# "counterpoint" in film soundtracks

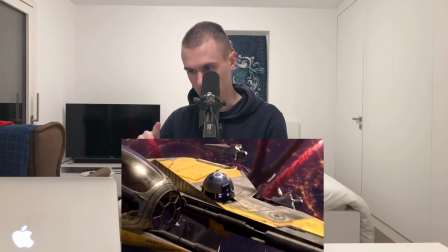So we've got this big build up, and then Lock onto him, R2.
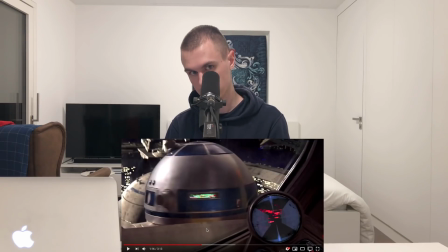And now those horns would be competing for Anakin's voice, but they dip out, and we switch to this kind of high-pitched ostinato kind of rhythmic figure in the winds and the high strings, which are,
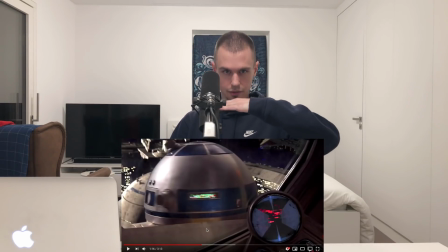if Anakin's voice is right here in the frequency spectrum, like this is low, this is high, right?
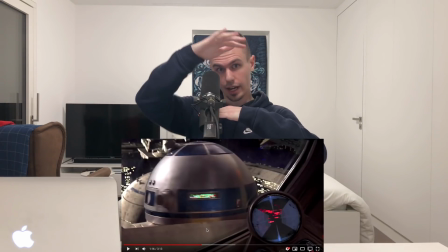And his voice is here. We've got our high woodwinds and strings here. And so they're not competing now.
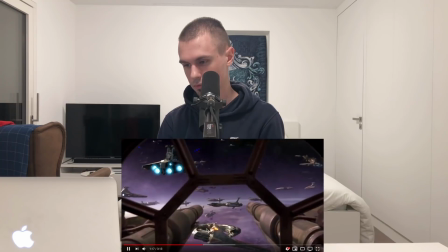And that's important. Master, General Grievous's ship is directly now we can ahead. hear very clearly what Anakin's saying.
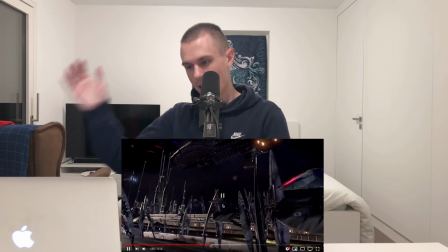Vulture droids. Oh, I see it. Oh, this is going to be easy.
And so, okay, so Anakin and Obi-Wan, they have this back and forth.
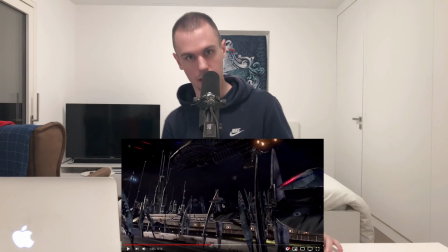They're giving instructions, blah, blah, blah. And we can hear them. We can totally understand what they're saying because the music is ducking out of the frequency range of their voices.
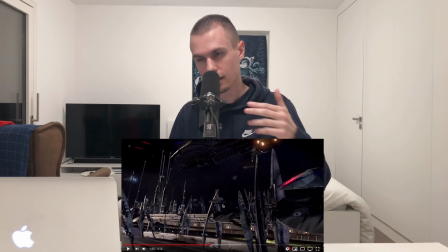And it allows us to focus in and know, okay, this is the thing, this is the prominent thing that's happening that I need to really pay attention to.
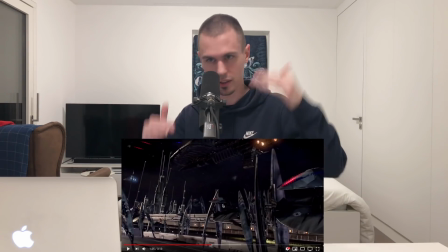It also happens to be louder than everything else because the mix is bounced, whatever. You guys all know that.
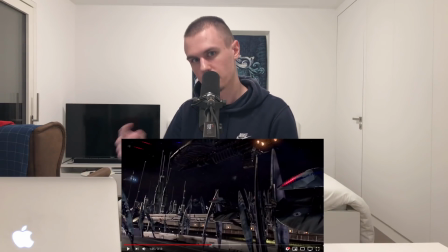But the music changes and it takes the forefront again after the dialogue is over. Like a second after it, okay? So Obi-Wan gives this command.
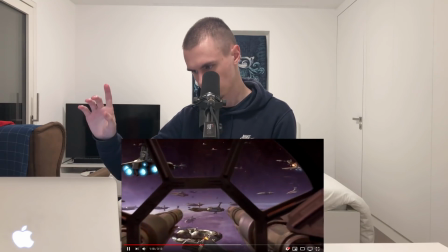Let's go back.
General Grievous's ship is directly ahead. The one crawling with vulture droids.
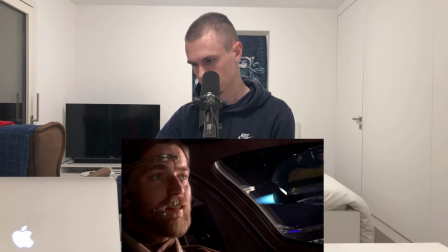Oh, I see it. Oh, this is going to be easy.
Okay, so not a command. He just says this is going to be easy.
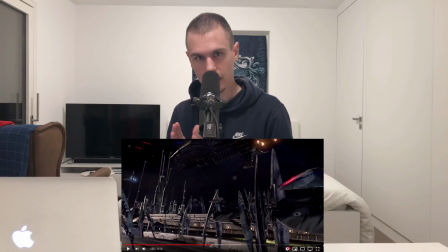And then we have this kind of split-second reaction time for the audience to react to and go, oh, yeah, this is going to be easy.
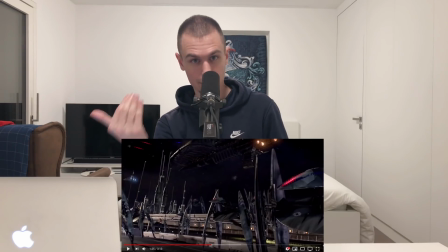And the music reacts sort of at the same time that the audience is reacting to it.
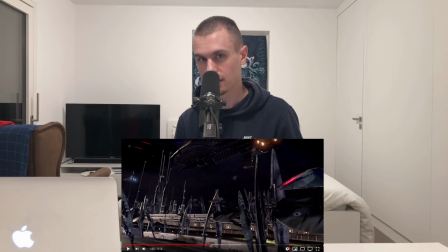Okay, it doesn't react to Obi-Wan's thoughts. Like, he thought before he said this is going to be easy. He thought in his head, this is going to be easy. Okay? And, John could have played that, right?
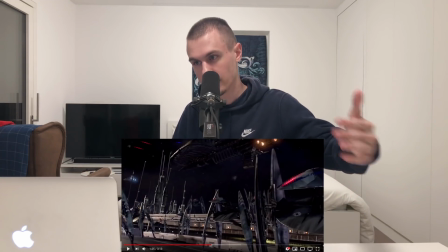But he didn't. He let Obi-Wan say this is going to be easy. And then we as an audience react to that, and the music reacts with us that split second after.
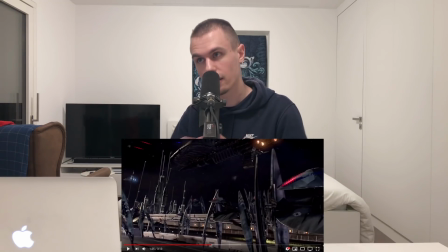And it's so satisfying, right? And it also allows all the dialogue to happen, and then for our attention to go, okay, dialogue's over. Now we're going to switch to the music, okay?
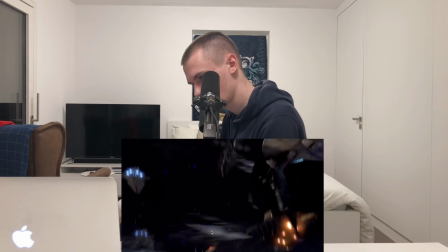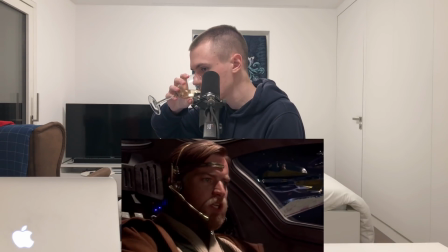Oddball, do you copy? Copy, Red Leader. Mark my position. Form your squad up behind me. We're on your tail, General Kenobi.
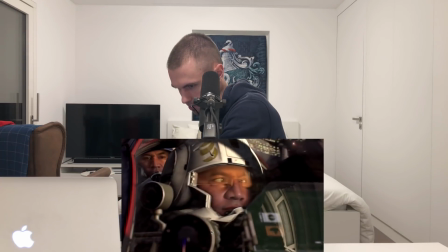Set his foils in attack position.
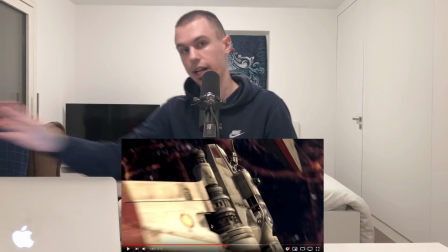Okay, so that was an interesting case because we went back into that rhythmic pattern with the winds and the high strings again.
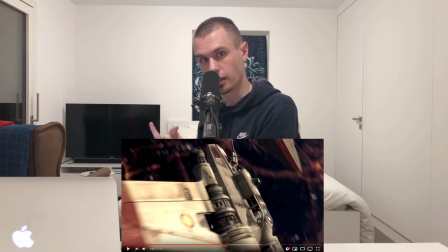But actually, we went into it before Obi-Wan started talking, kind of anticipating that he's about to talk again, which is a very nice continuity thing because we know that last time it happened, Obi-Wan was talking, and then it happens, and then we go, oh, okay, dialogue's about to happen again, maybe subconsciously or maybe not at all. But it's just so, oh God, it's so good the way that it all fits together.
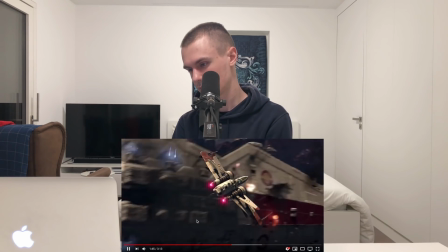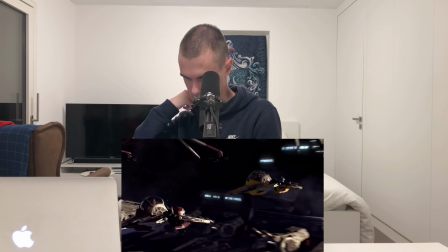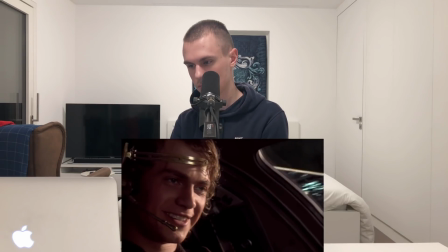This is where the fun begins. Let them pass between us.
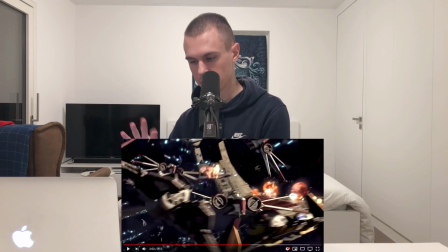Okay. So this is it for this. I'm going to move on to another scene real quick.
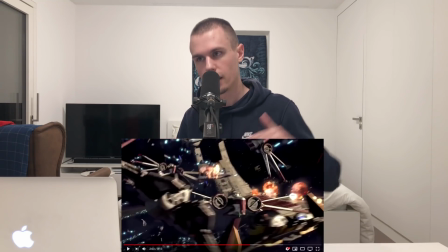But I think you get the idea, being that now, you know, I think it's often said,
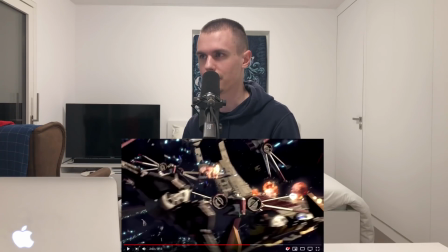or at least I'm pretty sure I've heard it said before, that in music, melody is king, right?
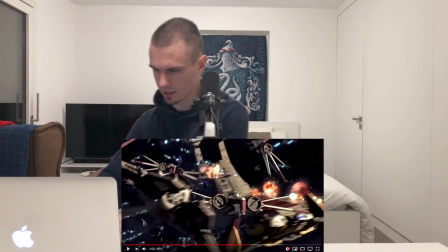I think someone said that. Melody is king.
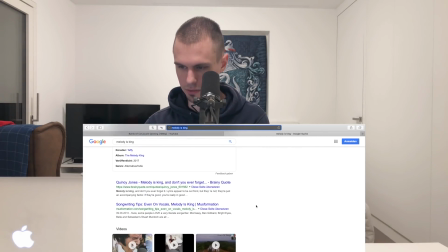Melody king? No. Quincy Jones, melody is king, and don't you ever forget it. Okay, well, forget it, right? Because if melody is king, then dialogue is like the god, you know? Like, or whatever's a step up from king. I'm not an expert on monarchical hierarchies, but we'll just say it's God, okay? So like you've got to let the dialogue happen. You've got to get out of the way. It's in almost every case, it's important for the audience to hear the dialogue, unless there's some artistic reason to not hear it, right? And so back to my point at the beginning when we were talking about counterpoint as a musical concept, I kind of see the dialogue as being like a melody that needs to be sort of, you have to almost arrange around. It's very much an arranging thing, you know? It's arranging not just in a musical sense, but you're sort of arranging the musical spectrum of the film or arranging around it, you know? So you've got all these explosions happening, and it's like when there's a big boom in the mid-range, you know, you can go down here or you can go up here, or just wait until it's done to kind of come in and do something. But it's very much a, you know, knowing what the focus is. So you've got dialogue happening, that's a huge focus, and you know you have to dip under, be kind of less busy, or get out of the frequency range or whatever to let it happen. So I hope you're understanding this. I hope this is making sense. I want to just go to one more scene while we're here watching this film,
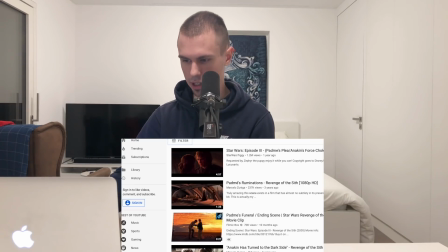and we can kind of laugh at the terrible acting that is in the prequels.
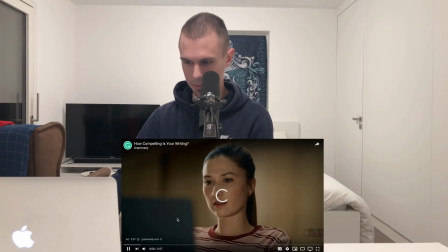So let's go to the scene where Padme...
Good grammar and spelling are on. important.
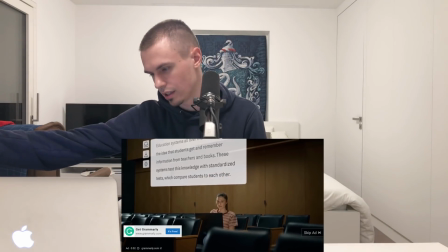But if you want to write essays that inspire, I don't. messages that forge brighter connection.
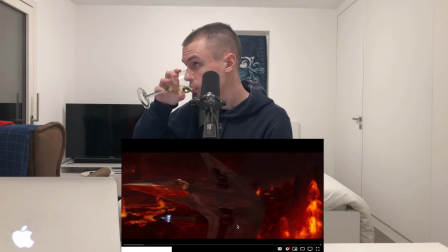Okay. Take a little zip.
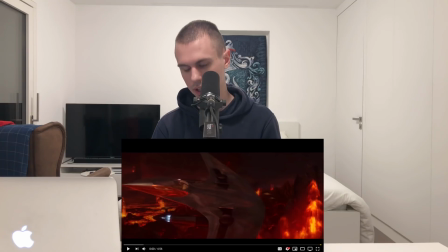Okay, so I just want to do this again very quickly, just to give you another example of it. But I would highly recommend to just go watch some of your favorite films and sit down and pay attention to this.
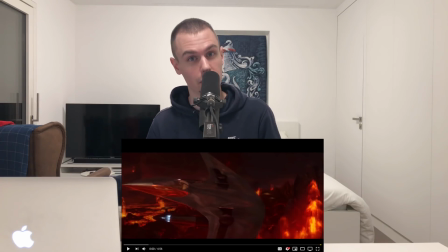Like, very much pay attention to where your attention goes as far as the audio goes, and then ask yourself why, and you know how the film score composer, you know, reacted and sort of adapted the music to what was happening in the soundtrack.
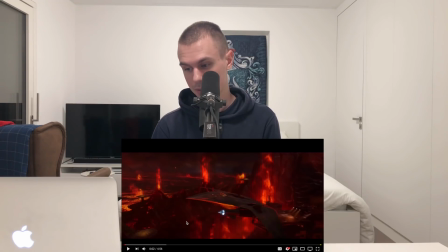So for those of you who don't know, spoiler alert, Anakin becomes Darth Vader, and this is kind of where he starts to do that, and Padme is like, oh no, I love you, and you know, it's great. I actually love it.
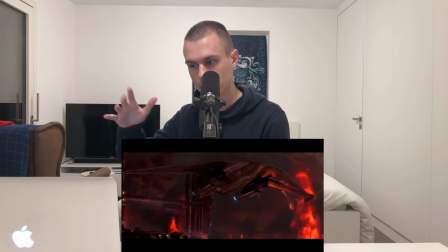So right here, the music is taking prominence. We have these grand melodies because just ship sounds.
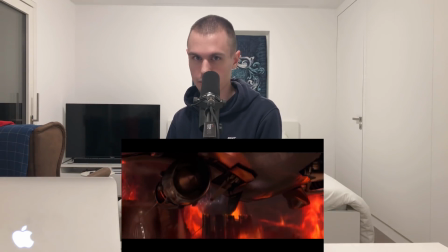You know, we can see the ship. We know that the engine's making a sound. We don't care. So the music is very much dominating.
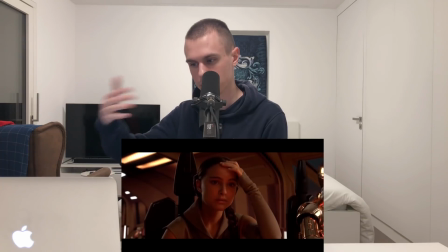Ship settles down. Now Padme is becoming very introspective, but nothing's happening.
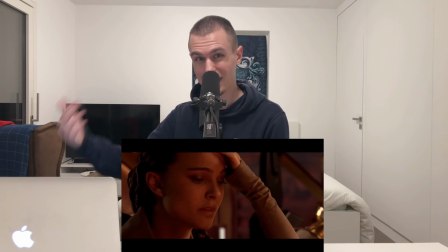She's not saying anything, so John takes the opportunity to play Padme and Anakin's theme. I'll shut up for a second.
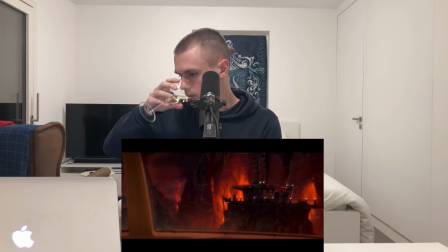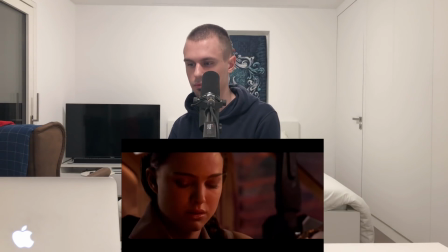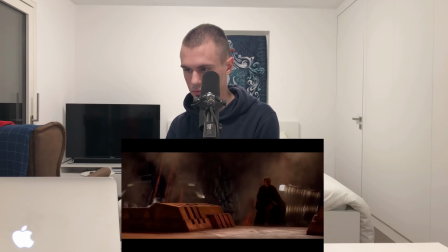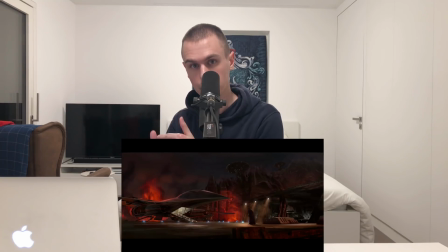now it's going to start to die down as soon as they meet up and start talking to each other, because that becomes very important, what they're saying to each other.
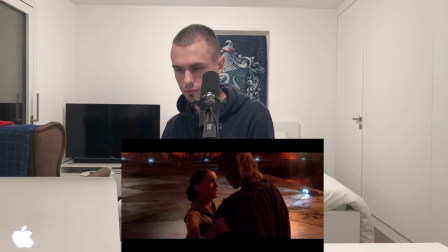I was so worried about you. Obi-Wan told me terrible things.
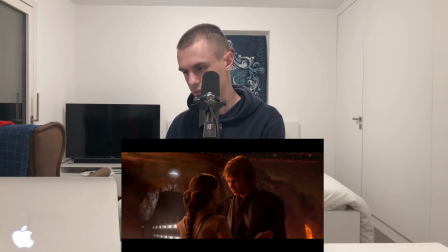What things? He said...
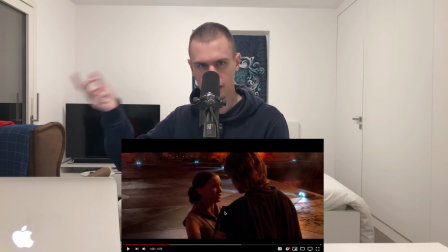Okay, so now we've gone from this very busy melody, and the strings, I think earlier, is very much kind of going all over the place, jumping around a lot. We've gone from that now to basically just chord pads,
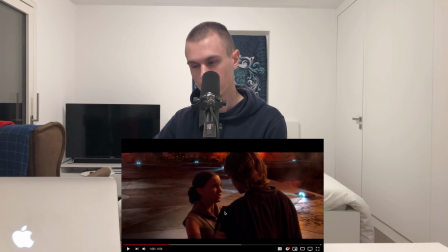just sort of letting the harmony tell the story and act as a bed, a bit of a pulse happening, just to keep things moving, but it really allows us, to focus on the dialogue.
To the dark side?
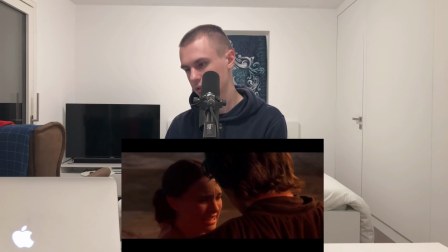That you killed younglings? Oh no.
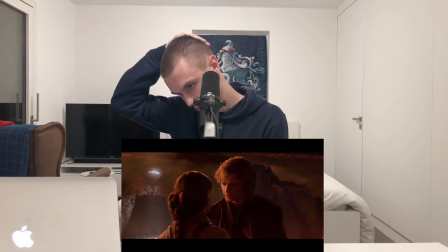Obi-Wan is trying to turn you against me.